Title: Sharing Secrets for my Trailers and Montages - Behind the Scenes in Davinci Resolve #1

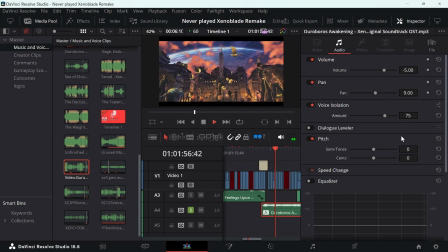Because I simply want it to sound good and to have it a natural flow.
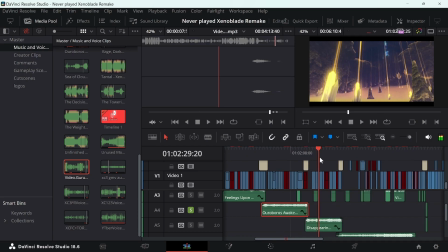And with just trial and error, I get there eventually. This sounds bad, right?
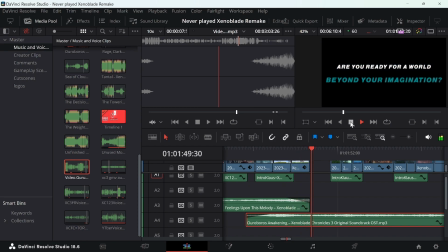This I never get used to it. But that on the other hand.
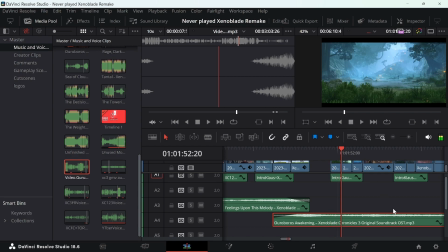The world was nothing.
You kind of see my point, right? And as you can see here, I sometimes modify the background music with some sounds here and there to make it sound even better.
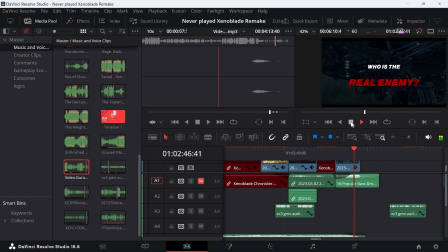What if two songs are impossible to mix? well, once again, you use sound effects.
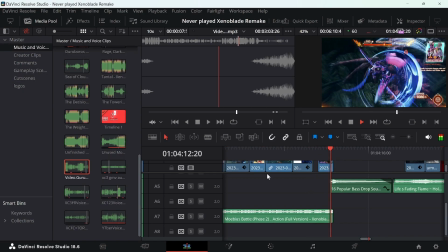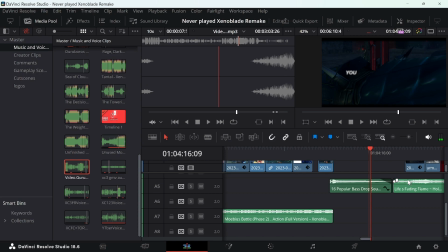The Monad.
I'm telling you, they can be really useful, it's actually crazy. Another thing that may be worth noting is that I started to make use of, well, this right here.
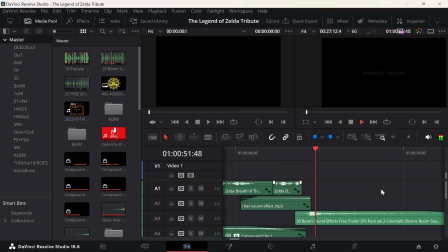The time has come.
Oh dang, let me remove the bass.
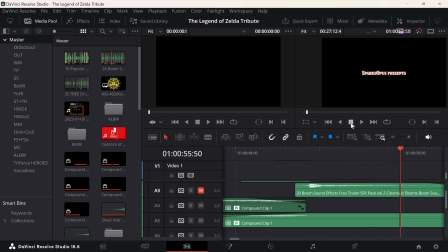Hear the music just fading out? You have a place where you want a song to cut off?
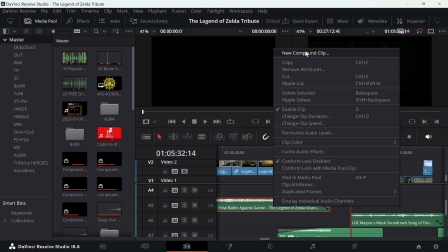Well, create a compound clip. Open that clip in a new timeline.
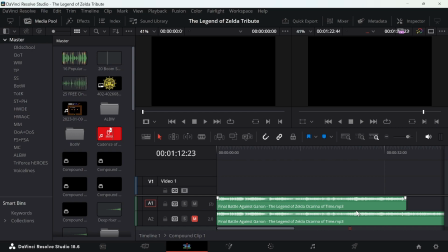Copy and paste it underneath it. Mute it, drag it a bit longer. Go back to your original timeline.
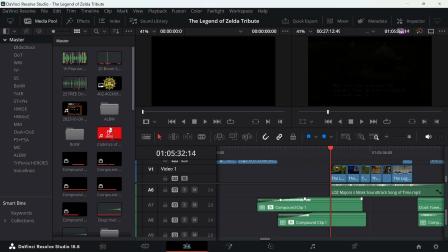Copy and paste your compound clip and trim it to the part where you want it to kick in, and drag it a bit longer.
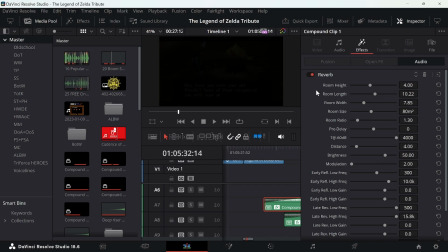Let it fade in and the original sound fade out. Add a reverb sound to the part that should fade out.
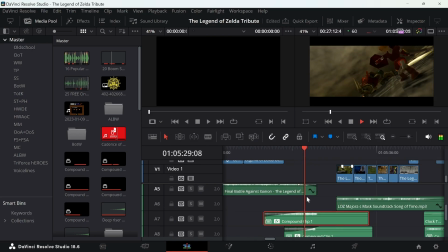And, well, there you go.
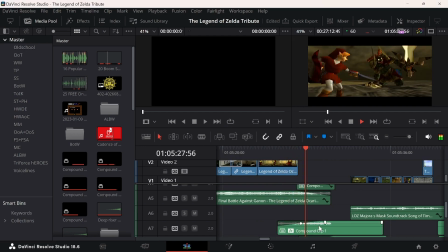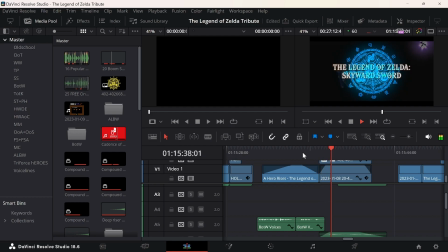Talking about transitions, let me show you that Skyward Sword part, for example. You have the clip, or image, or any footage that is in the background first.
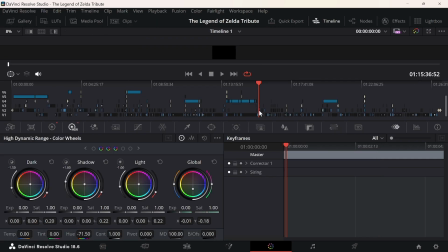Reduce the opacity. I used the Gate of Time as a PNG, changed the hue to look more bluish, added some visual effects for that pretty looking glow,
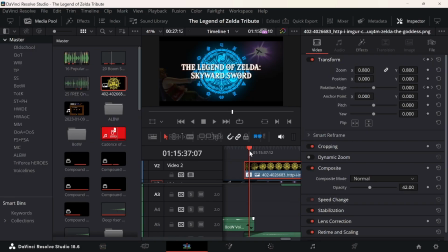and kinda animated it with keyframes to make it move just like in-game. I let the keyframes ease in and ease out so that the gate moves more fluent and not just
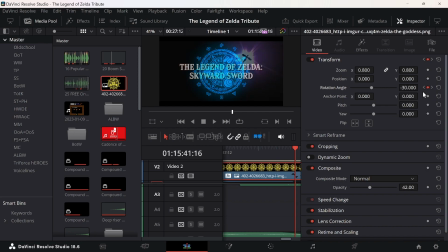hard from one point to another, like you would see here.
That an ancient voice resonates inside it.
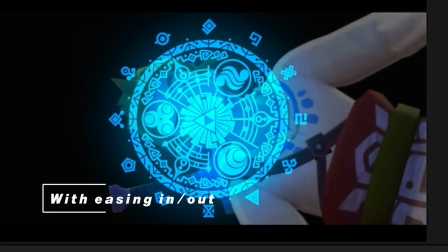Can you hear it yet, hero?
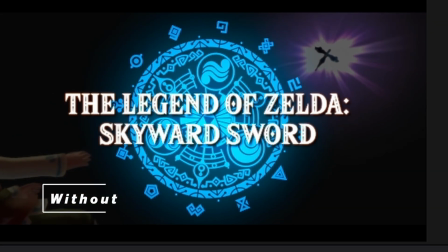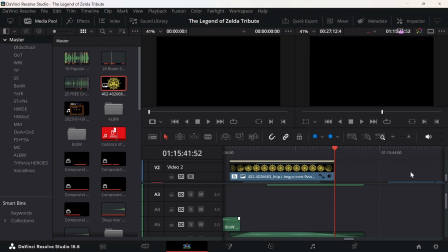And here's another trick. Sometimes you'd like to have a specific sound from a game, but you can't find it anywhere. Or get the clean rip of that sound. For example, hear that sound of the gate?
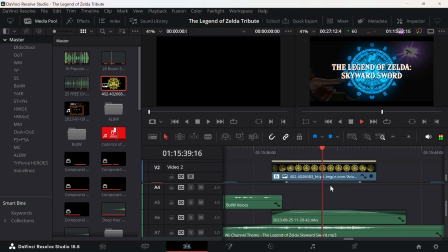That's the original sound.
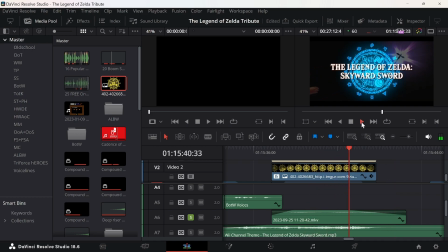You don't even hear the background music. Why? The music is so loud that it overpowers the music from the clip, but the ticking is loud enough that it overpowers the music in my video.
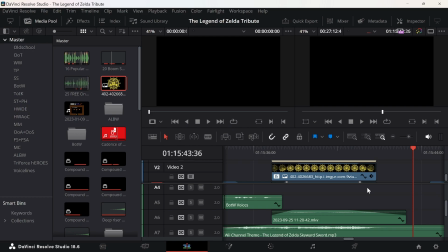So what you can hear is only the gate moving, which is pretty cool, right? Then there is the text that would move together with the image slowly towards the camera.